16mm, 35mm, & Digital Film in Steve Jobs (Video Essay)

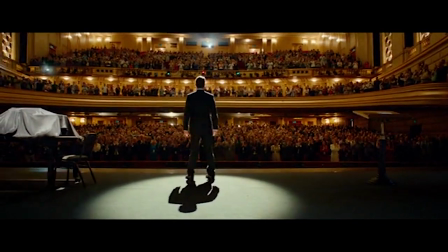At the end of the 1988 segment, the film reel runs out and the digital screen is powered on,
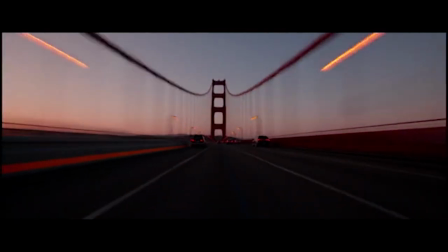bringing us into the final act set 10 years later in 1998, which is shot on digital.
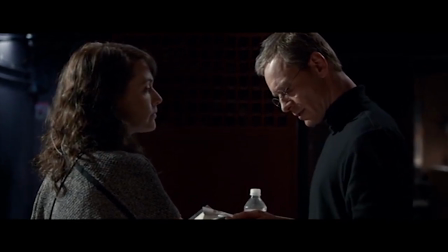With the third act being digital, the images now have a clean and refined look that is almost impossible to get on film.
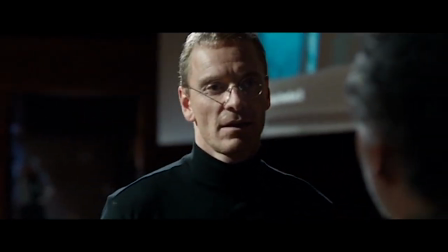There's an extreme lack of grain and everything in each shot is about as clear as it can be. Like a good computer screen, everything is sharp and precise.
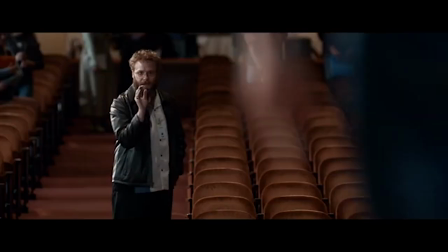Now some of you might be ready to argue that film looks superior to digital, and believe me I would normally be one of those people,
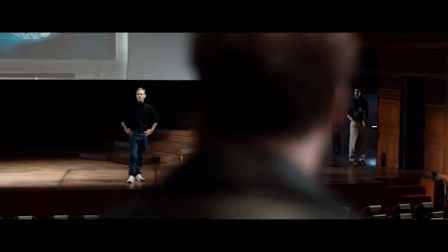but in this case what looks better in that sort of sense is not really the point.
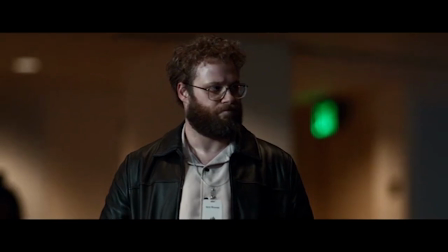The use of digital is showing how Steve Jobs and his iMac have helped bring the world into the digital age,
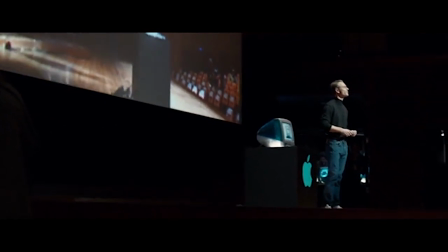and this can only be shown through digital film, which, regardless of whether it looks better than film,
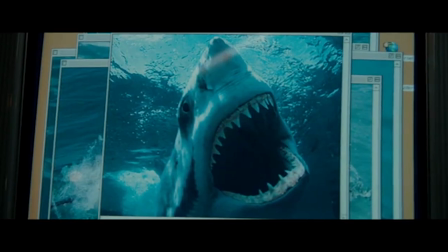gives a clean and sharp image that film never could. The sharp imagery embodies the refined and polished look that Steve Jobs wanted computers to have.
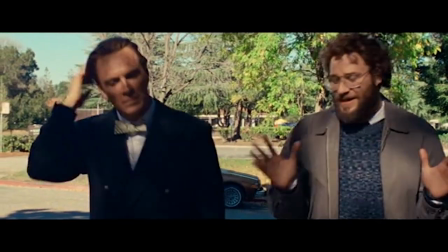To finish up, Steve Jobs makes stellar use of three different types of film to help tell its story.
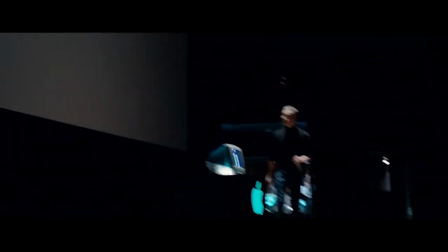It visually shows the audience jobs role in the transition from the analog to the digital world through
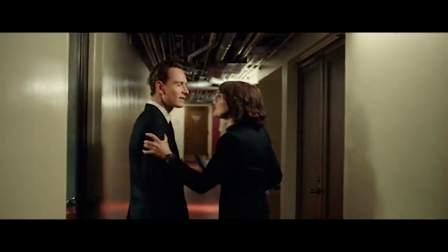the switch from 16mm to 35mm to digital film as the plot progresses.
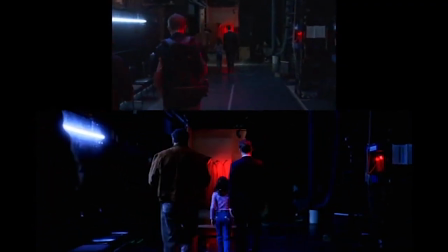By having three different types of film serve the story in one movie it becomes easy to see how different types of film can serve a movie aesthetically.
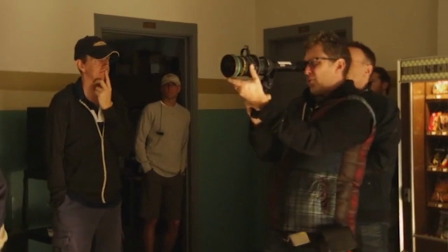Each type of film has its purpose regardless of whether it quote-unquote looks the best.
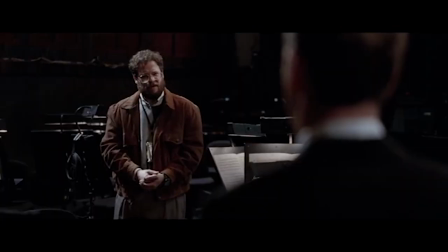Whether it be digital or actual film, 16 millimeter 35 millimeter full-frame sensor or crop sensor clean and sharp or rough and grainy
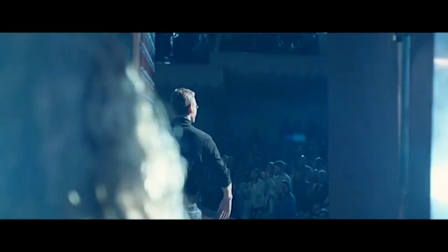they all have their own important qualities that can visually help filmmakers effectively tell their stories and at the end of the day that's what it's all about